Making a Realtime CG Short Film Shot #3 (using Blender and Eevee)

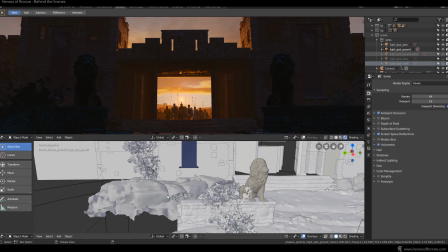8:14 And since I also wanted some more rim on the lions,
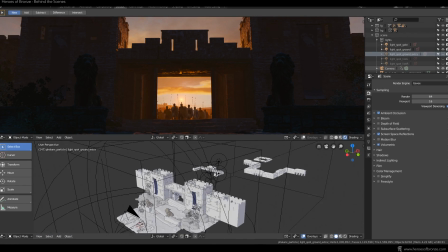8:18 I duplicated one more light and actually put it behind the opening doors and aimed it slightly higher.
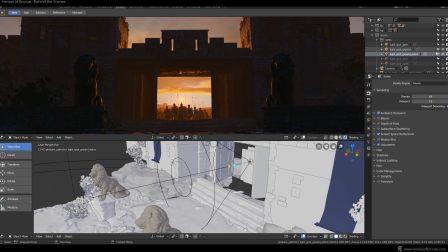8:25 The light from the sun would actually never hit the lions in the real world, but hey, this is CGI, we can fake stuff. Also, don't forget you can use this distance value to set how far your light will shine,
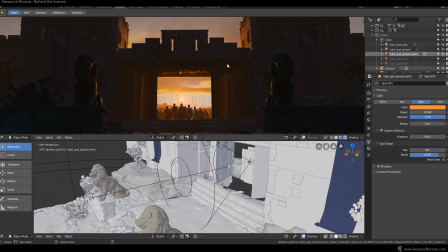8:40 which is especially useful in these cases where you want your light to only hit objects you want illuminated, in my case just these lions. The last 2 lights I made slightly less intense and in the color of the sky,
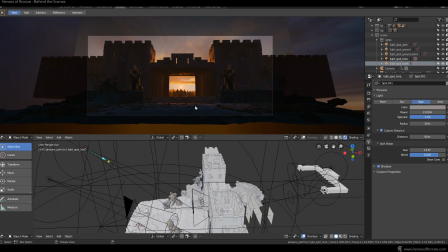8:56 and then I pointed them at the lions from the front to make them slightly more visible.
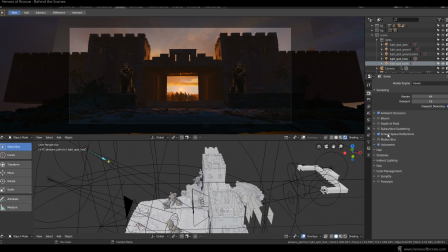9:03 Alright, and with that, I just activated the ambient occlusion option, added some screen space reflections, baked the indirect lighting, and I started rendering, this time with just 64 rendering samples, which proved to be quite enough.
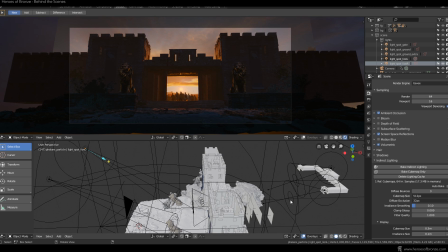9:18 For the rendering setup, again, you can have a look at the other videos in the series.
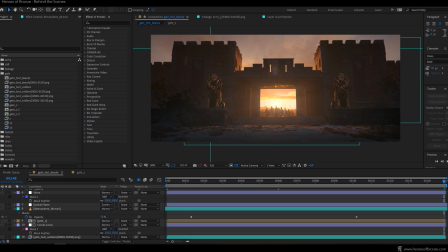9:24 Finally, when all was rendered, this one actually took just 20 minutes, I put the beauty pass and the depth pass into the After Effects and added some more effects to spice things up a bit.
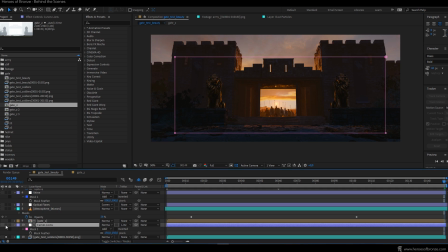9:36 So first, I wanted these lions to be a bit brighter, so I added an adjustment layer and on it curves effect with slightly raised curve like this. I then put my Z depth pass above this adjustment layer and put it into Luma inverted mode.
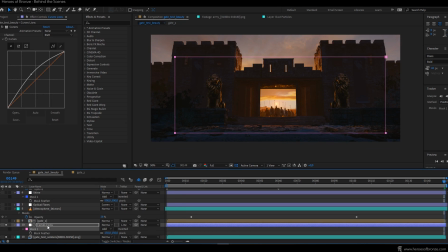9:52 That basically means that anything that's black on my footage is going to be affected, while anything bright will not. That's what enabled me to make just this foreground a bit brighter.
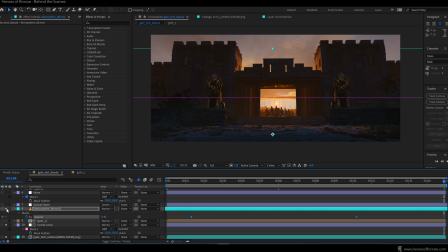10:04 I then added my favorite atmosphere footage from the action movie Essentials 2, and I continued with optical flares effect.
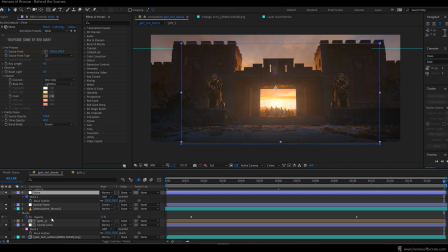10:12 After that, Red Giant Trap Coat Shine with some low opacity and the source point set to the sun's location. I have this particle footage from a video channel called Free Stock Footage. I put it in screen mode over my shot and I actually duplicated this layer.
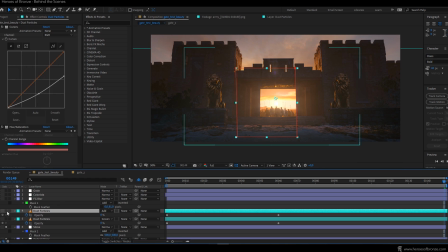10:31 The first one I masked out so that it appears only in this region, illuminated by the sun. The second layer I masked out smaller so that it gets more intense only in this region directly over the opening gate.
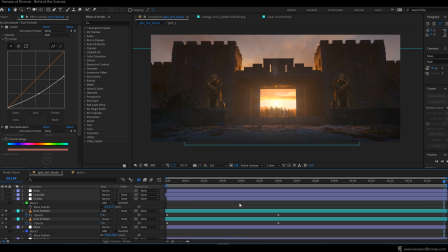10:46 This is how particles like these are actually viewed by a camera. They are the brightest on the spots where the light is most intense.
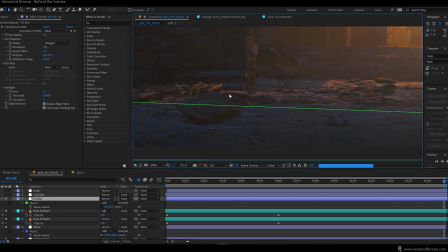10:55 I then added simple camera lens blur with a radius of 5 and masked out just this region down here.
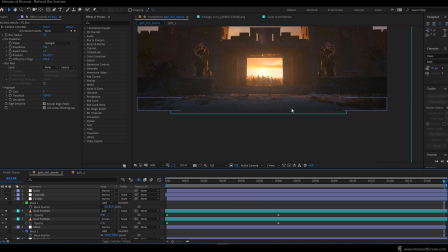11:02 I could have used the Z-Pass for that, but often masking out something is the easiest solution,
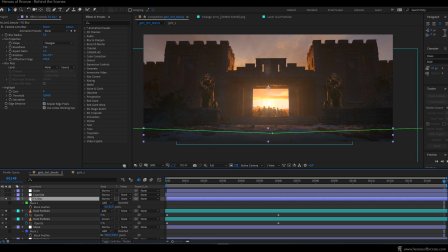11:08 especially in this case when blurring out ground directly in front of the camera. I used Colorista for some coloring and finally added one more adjustment layer with the grain effect,
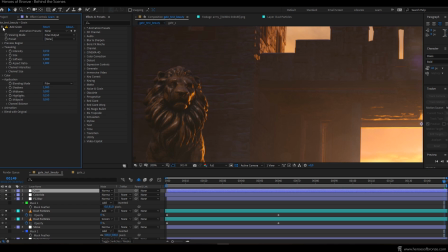11:21 again set to be the most intense in shadows and least intense in highlights. Also, I made it smaller in size and overall less intense.
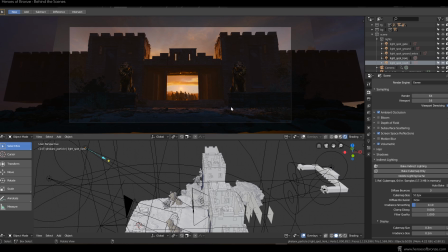11:32 And that's it for this shot. In the end, it was pretty simple to make, pretty fast to render, and it was also the last shot I actually made for the teaser,
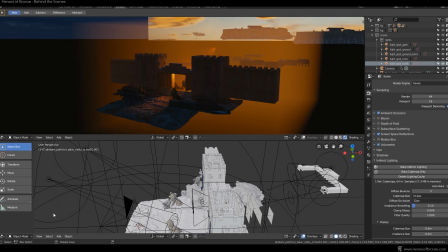11:41 which is not important at all, just a fun fact to finish off this video.
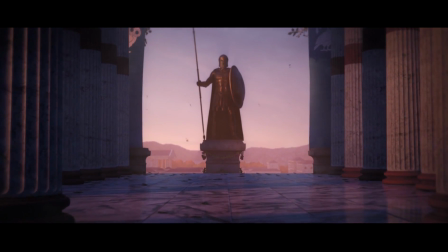11:47 So my friends, stay tuned for more videos and tutorials like these.
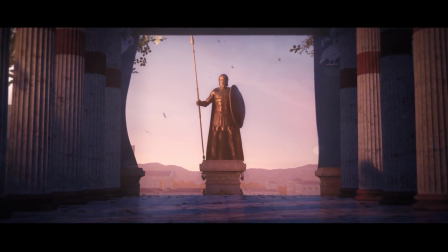11:51 I'll be dissecting more of my assets and scenes, and also if you want to support this project,
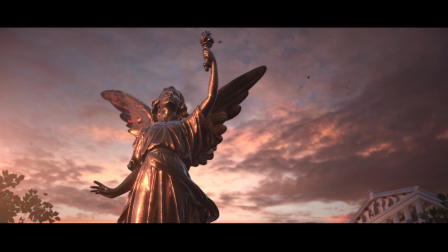11:57 you can have a look at my Patreon profile and see if some of the rewards there are to your liking.
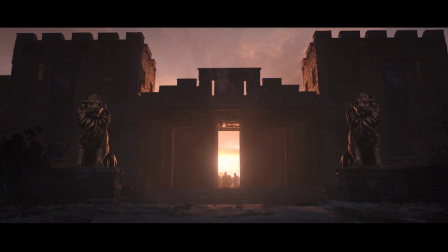12:02 As I've mentioned, there's already another video like this there, available for the Hypaspis tier and above,
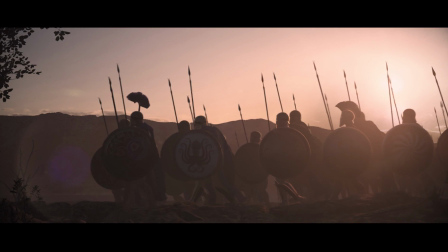12:09 showing you how I put together this shot from the Heroes of Bronze teaser.
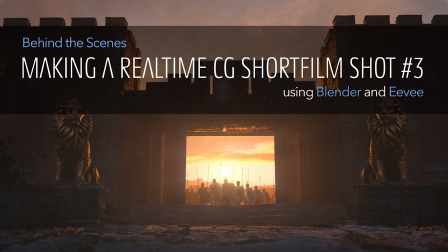12:14 Anyway, I hope to hear from you soon, and until next time, Martin out.